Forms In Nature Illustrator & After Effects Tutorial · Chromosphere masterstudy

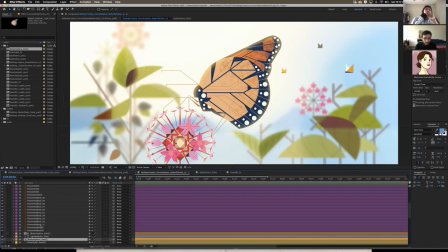(32:53)
As you can see, I've named everything here kind of on a hierarchy, right? With rods named bigger, you know, for this flower specifically, you know, flower rods that are in the front are named differently from flower rods that are on the back,
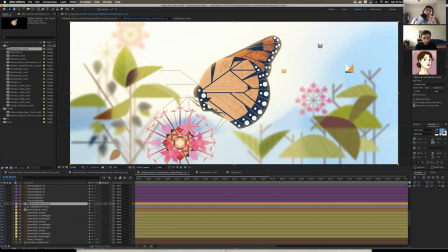(33:06)
and they're color coded as well. One color, as opposed to like the butterfly here, which is colored its own color, orange.
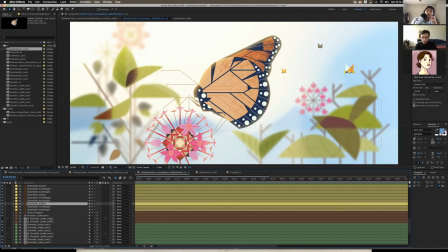(33:13)
Then the butterfly on a separate color hierarchy, and so on and so forth.
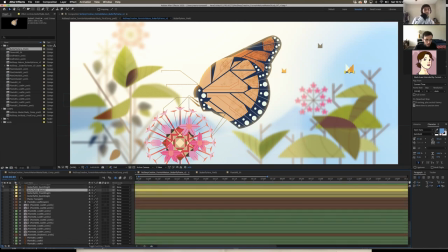(33:17)
So let's deconstruct again, because really the thing here with Photoshop is getting the lighting right.
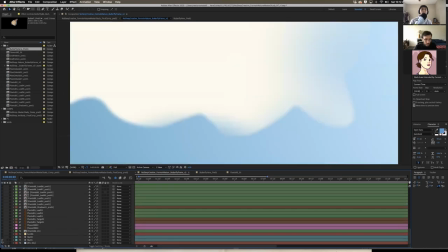(33:24)
So let's go turning these layers on one by one, right? Laying down the main blocks first.
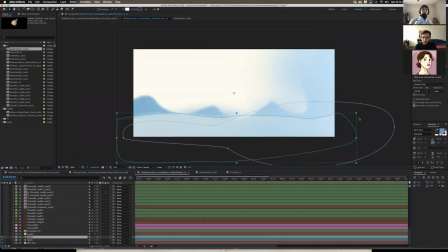(33:30)
So for the sky, as you can see, it was just solids with masks put over them, and with a very, very, very steep feather, a feather of 732 pixels. So it's very, very soft, very feathery.
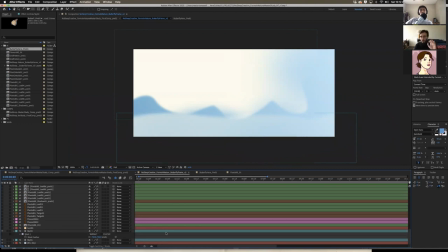(33:45)
So you can achieve that lens effect, right? With the butterfly in front being the most sharp, and then the sky in back being just kind of these amorphous blobs that we see here, right? As if we're looking through the lens of a camera, right? Then we get the sun in the background.
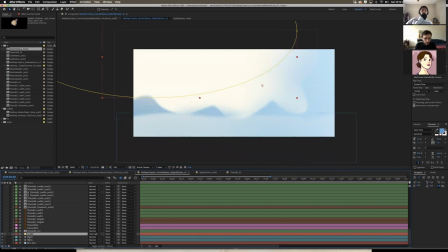(34:01)
There's a sun in the background and there's a sun in the foreground, which I will toggle at the end so you can see the difference in lighting. And the sun in the background is on hard light mode to kind of accentuate, right? Accentuate the light and make it hazier. Now we start getting into the plants, which I brought from Illustrator, right?
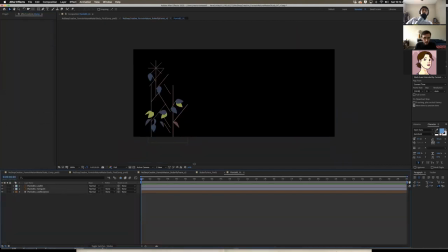(34:19)
And as you can see here, they're sharp. They're as they were back here, right?
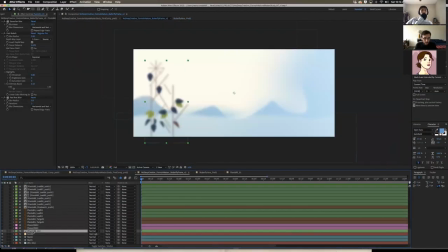(34:25)
But in the main composition, right, I put a bunch of different blur effects. I'm not sure exactly, and Desmond, maybe you can enlighten me, as to what was the exact plugin that the Chromosphere team used to get their blurs down straight.
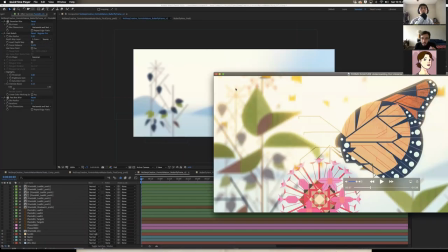(34:40)
Because if we look at this, you can see they have this very like beautiful knitted blur that is very, very, very much similar to the blur of a camera that creates kind of two shapes. Yeah, so for the, I'm not exactly sure which plugin they use. They could have used like the default like After Effects camera lens blur.
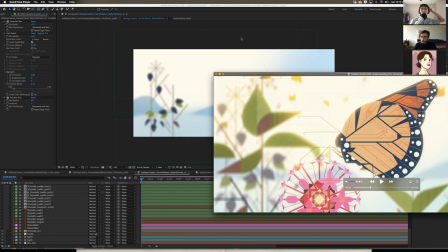(34:59)
So that's one option, which kind of use a lot of heavy processing power. Another alternative is like, it's a little bit pricey. It's a third-party plugin called Out of Focus by, I don't know how to pronounce it, Fritsch Luff. Yeah, so that's so that's something you know, people can look into if they have a budget to purchase third-party plugins.
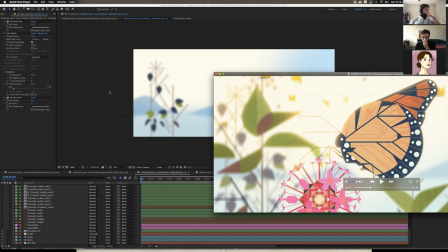(35:18)
Yeah, for sure. There's a lot of there's a lot of ways to replicate this blur, because if you when you really start like, you know, when you really start looking into it, you see that, you know,
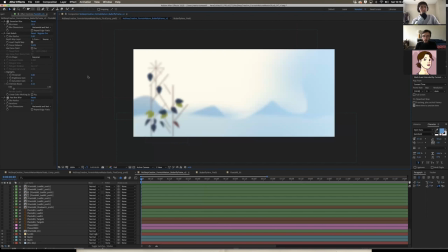(35:29)
there is just certain types of blurs that Adobe's defaults will replicate, like Gaussian blurs and fastbox blurs and all that.
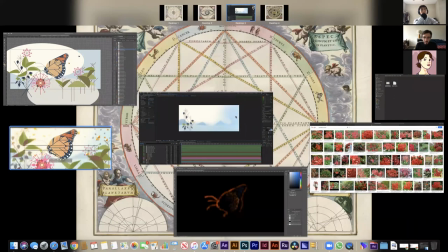(35:37)
They won't really give you this effect unless you use a combination of them, right?
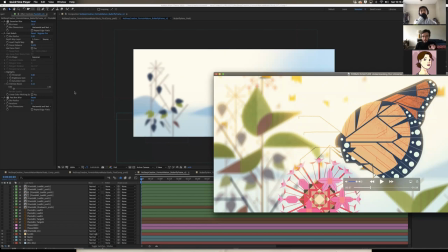(35:42)
And you tune the variables like just precisely to get it right.
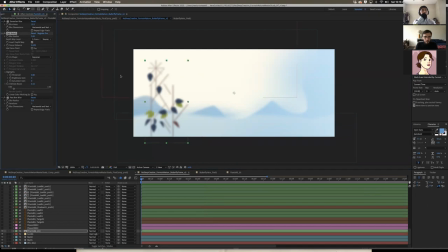(35:46)
But here I not only use fastbox blur and Gaussian blur, I used also fast bokeh, which gives you more control,
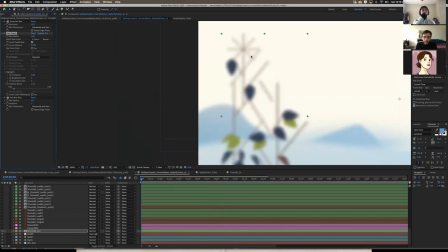(35:54)
right, as far as manipulating these outer edges of the shape and making those outer edges blurrier, right? Let me just toggle these. So I used a layer of Gaussian blur, a layer of fastbox blur, just kind of get that feeling of looking through
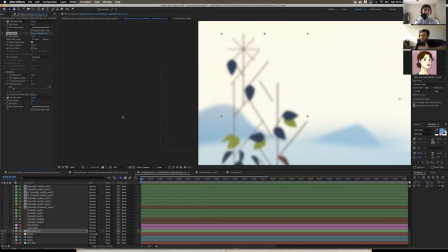(36:15)
what's the type of glass called that has kind of a film over it that everything is blurry? You know what? Yeah, I know what you're talking about, but I don't know what to call it. I forgot what it's called. Frosted glass. Frosted glass. Yeah. Yes. There we go.
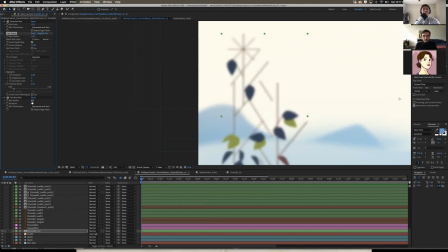(36:31)
Adding this fast box blur effect, giving it just a blur radius of five pixels. Because remember, fast box blur is extremely powerful. Especially with these finer rods, right? You have very little control. So just be careful with it. I used a layer of fastbox blur to kind of get that frosted glass feel,
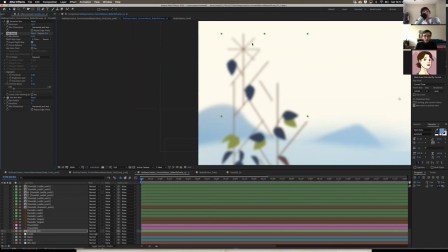(36:50)
and then fast bokeh just to bring out the blurriness of these edges even more.